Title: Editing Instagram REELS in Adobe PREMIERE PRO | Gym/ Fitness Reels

Miller, you're gonna have to move. You're gonna have to move once I start rolling. Can't have any distractions. This is a very serious video today. Skedaddle. That means leave. Be gone, be free, or just sit and stare. Okay, that's how it's gonna be. How's it going, everyone? Welcome to the channel. My name's Garrett. If you're new here, thanks for dropping by. And if you're not new here, thanks for coming back. It's always good to have returning viewers. And today I want to talk about something that's pretty popular right now on the platform of Instagram, and that is Reels. And I wanted to dive into the editing process for a reel that we shot for one of our clients. We have really been pushing Reels lately for a lot of our retainer work, just because Instagram, as you guys know, the algorithm is favoring anything video related. Not to say that Instagram hates photos now, but they're really pushing anything related to Reels and stories. So those are the things that we're now presenting to our retainer business to help them grow their brand. So the reel that we're actually going to break down and edit today is for one of our fitness clients, Star Fitness in Elizabethton, Tennessee. If you're in the area, hit them up. They have done a completely new revamp of the facility. They have a lot of programs that are available. So yeah, if you're in East Tennessee or surrounding areas, check out Star Fitness. Without further ado, let's go ahead and hop into it.
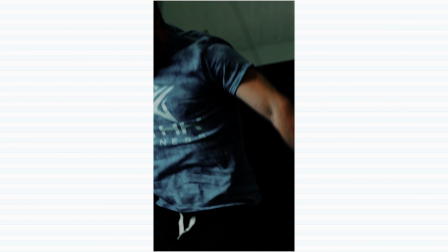1:16 In the paddock in my piece, I'm pushing feet. Cop new helmets for my piece.
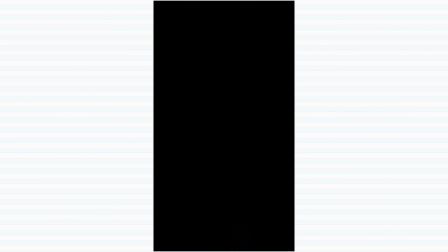1:21 We don't want no peace. Got a spot across the map, just for peace. Drop the data, now we plant beside the peas.
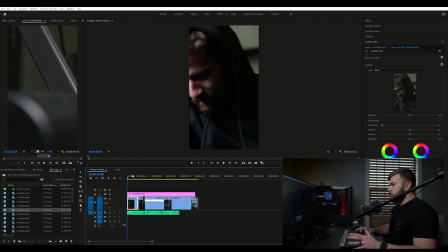1:31 Okay, so we're in Premiere Pro, and I've already got the clips chopped up to the beat of the song. This is going to be an 18-second reel. Most of the reels that I'm trying to shoot are between 15 and 20 seconds for this customer. Kind of the deal that they agreed on and that they like, so that's what we're doing for them, is between 15 20 seconds per reel.
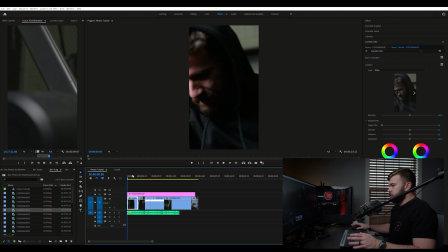1:49 Not done any coloring to this clip other than just our vlog to Rec 709 conversion LUT. Not going to go into any extensive detail on color grading today or any detail. I really want to focus on the edit and the sound effects and stuff that we use to bring this reel to life.
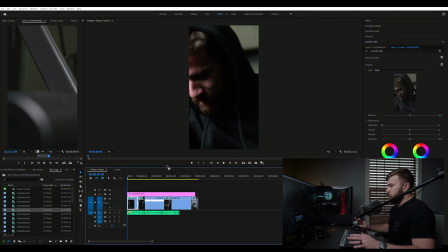2:04 So the first thing we're going to do, I'm going to let this play through just so you can kind of hear the beat of the song and see what we're chopping everything up to. So we have him riding on the bike. He then switches to doing the row machine or a ski machine.
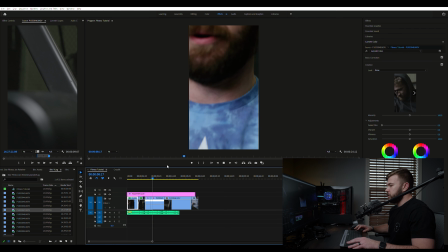2:17 Pretty cool little device. Going to do some muscle ups into normal rows, normal seated rows.
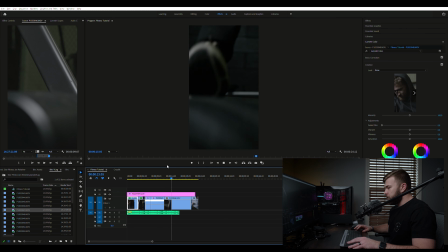2:24 And this is the attack runner, I believe they call it. It's basically a super fast treadmill.
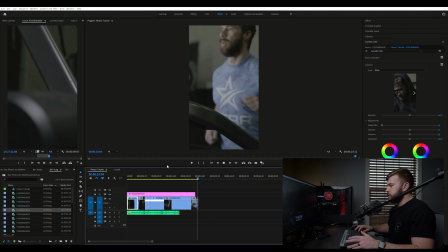2:31 And then from there we have just the pull out from that same shot. So obviously we've got some speed ramping to do to get these clips to match the song.
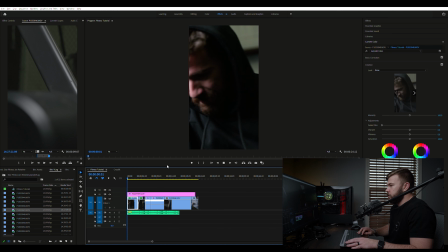2:39 So we're gonna go ahead and start diving in with our cut. We shot everything in 60p. I'm gonna go ahead and let that cut right there and leave that the same. With this clip, I went ahead and sped it up to 200% to make it more real-time looking, even though it was shot in 60 frames. And just so you guys know, we are shooting on a 24 frame timeline, so this is real time.
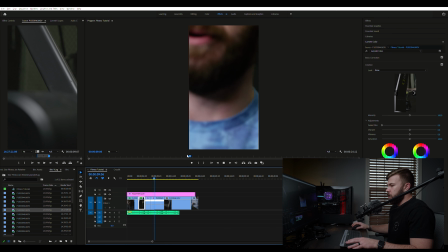3:00 Cut to the muscle up. And for the muscle up, I am gonna go ahead and do a speed ramp.
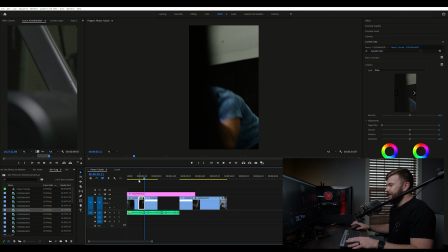3:06 And the reason for that is it takes him a little while to get up there. This guy's name is Knox, he's a pretty cool guy. It takes him a while to get up there, so we're actually gonna chop this to the beat.
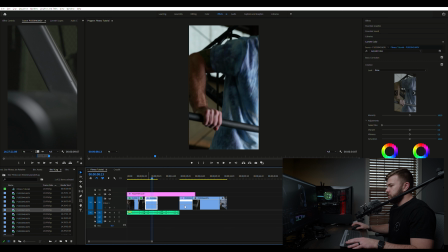3:15 We're gonna go ahead and go to our time remapping and speed. Hit P to add a point. I'm gonna go ahead and extend that and expand that window right there so that we can see what we're doing with this clip.
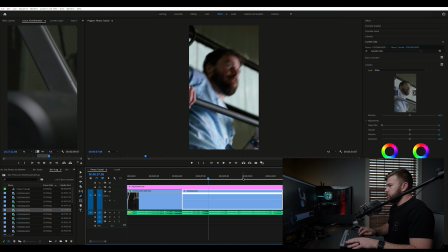3:27 So right about there is where I want it to really speed up, just to kind of help him get up on the muscle ups. We're gonna go ahead and add a point right there. Pull those tabs apart from each other.
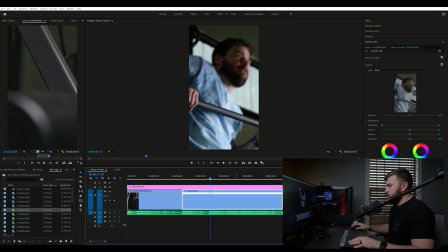3:41 And we'll hit V to select again, and we're going to go ahead and pull that up once again about 200% just to make it real-time looking.
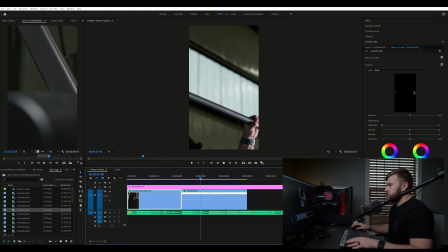3:49 Let's see if that works. Oh, I need to slide that back some.
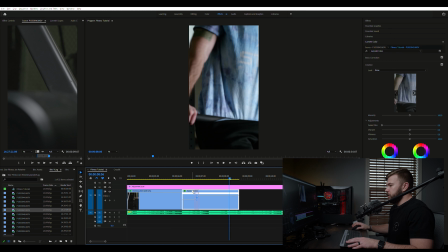3:54 There we go. That kind of helped him get up a little bit faster than what he initially did. I personally cannot do muscle ups. I think they're just a wreckage of my shoulders.
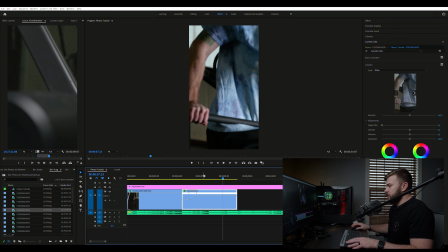4:07 So we're also going to chop this up to that little doo-doom beat as well. So that bass beat right there, we're gonna go ahead and chop it just to make some forward progress on the clip. So we're gonna make a cut right there with S and go a little further.
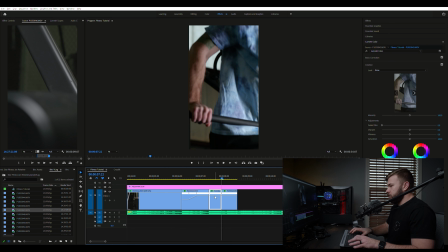4:22 Go ahead and hit S again, or you can hit W to go ahead and ripple it back to that other clip.
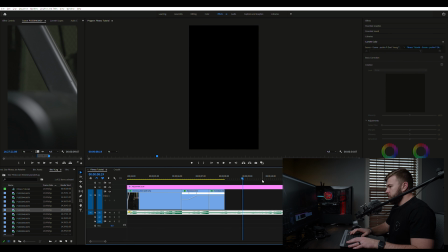4:32 Okay, awesome. So we're gonna go ahead and bring our next clip in to the beat here, and this is him
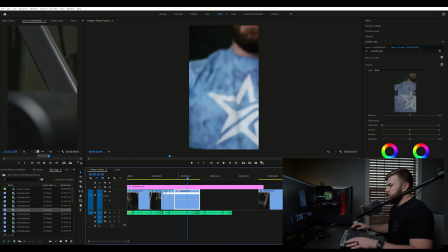4:41 doing the rows. And we're going to speed ramp this one as well because it takes him a while to get to that little point right there. And this is where I added in the whip sound, the cracking of the whip sound. And we're going to add our sound effects here in a second.
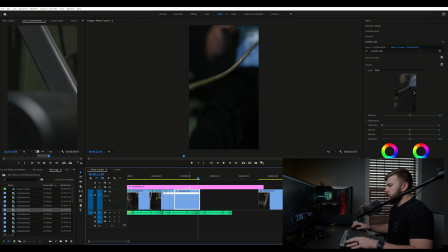4:56 Let that play through. So I really want that whip to crack kind of on that snare beat. So I'm going to keep that in mind with my sound effects, but for now we're going to go ahead and we're going to speed ramp this as well. So we're going to remapping speed, add a point right here, pull those away from each other.
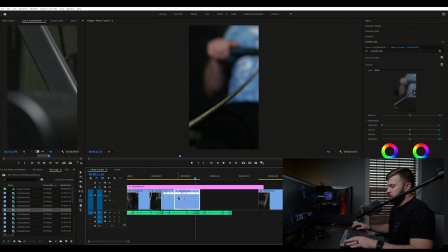5:15 I'm going to bump this up, I think about 200%, just once again to make it real time, and we can actually stretch this out now. And yeah, so that's actually about perfect.
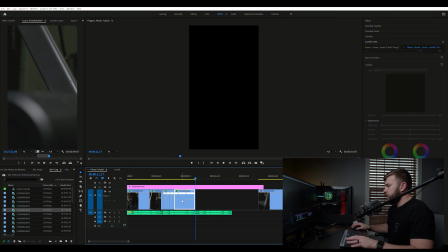5:34 Even though the whip is not where I want it, we can back that up. We can back that up just a little bit so that the whip kind of cracks where that chain pops from the row machine. There we go, so that's pretty close right there.
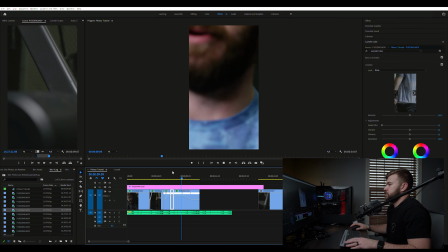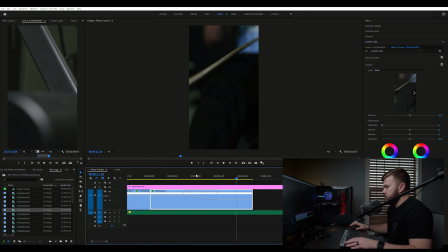5:58 Yep, okay, and then we're gonna cut that on the actual beat. So I'm gonna get kind of microscopic here and back that up. Yeah, bring in our next clip. This one was on the attack runner, so we're gonna go ahead and speed that up because this orbit around the runner itself takes a little longer than what I would like it to.
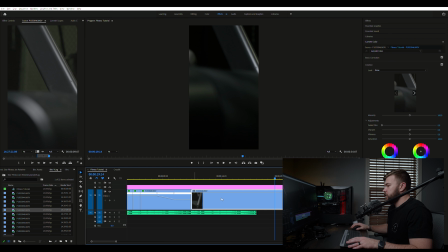6:17 So we're gonna go ahead and go to our time remapping. We're gonna go to speed and go ahead and make our point. Pull those across from each other. Hit our V to select that. We're gonna drag that up.
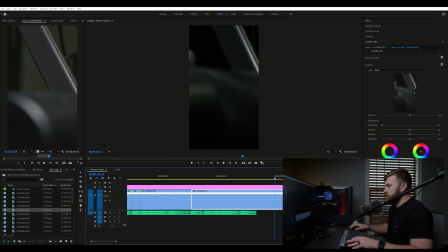6:31 I'm gonna say about 400%. I want this one to be pretty fast, and the reason for that is we're gonna slow it right back down here in a second. So we'll go 400%, drag that to where it's coming back down some to the normal slow motion.
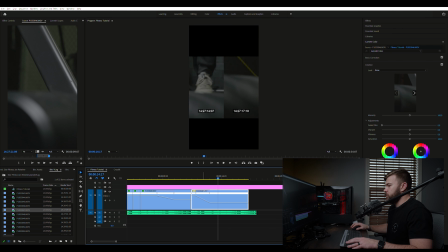6:44 And I wanted to slow down before that. I wanted to slow down whenever we're right in the middle and his shoes are kind of kicking up in the shot. Yeah.
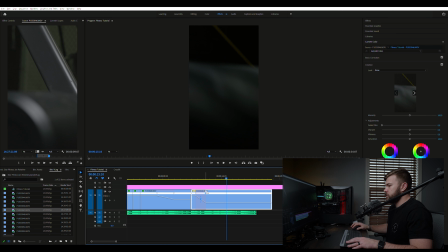6:58 And I might even bring these little tails in a little bit, just so the ramp itself is a little more exaggerated. And then we're gonna make another point and speed this one back up. So we're gonna hit our P, make a point and drag these tails across from each other, hit V again,
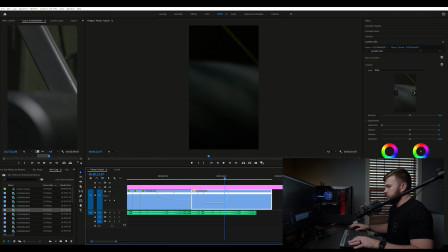7:16 push that up to 400%. I want it to be nice and speedy. Yep, and can drag that out a little further just so it snaps on the beat.
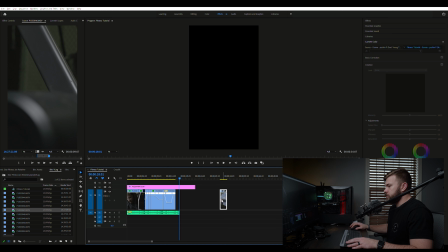7:30 Yep, awesome. Okay, so now to our last shot, and this is just the pull out where I'm coming from the running shot to Knox,
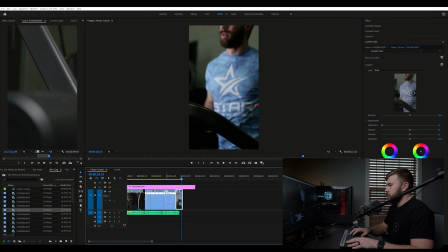7:37 still on the trainer, but we are pulling out to kind of end the sequence here.
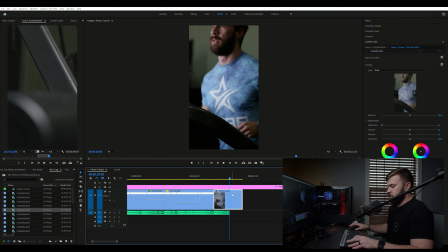7:44 I'm gonna go ahead and clip that to where it ends on the beat. We're gonna add a dip, and we're gonna shorten that dip.
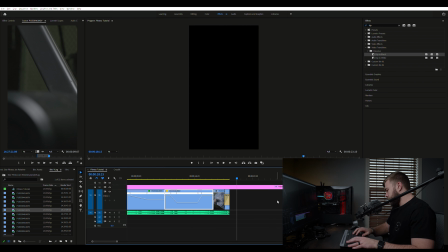7:55 Awesome. So that is the edit itself to the beat. Now let's add some sound effects.
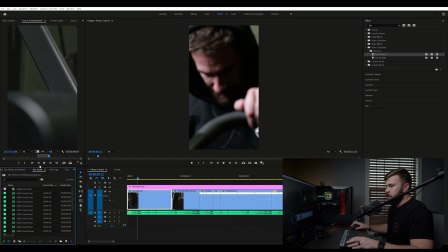8:01 First one that I'm gonna use is because he's on this bike here, it's a stationary bike, I've already got my sound pulled up for that, or I've got it over here in the sound bin. So let's go here. And we have mountain bike pass by. This is the one that I used.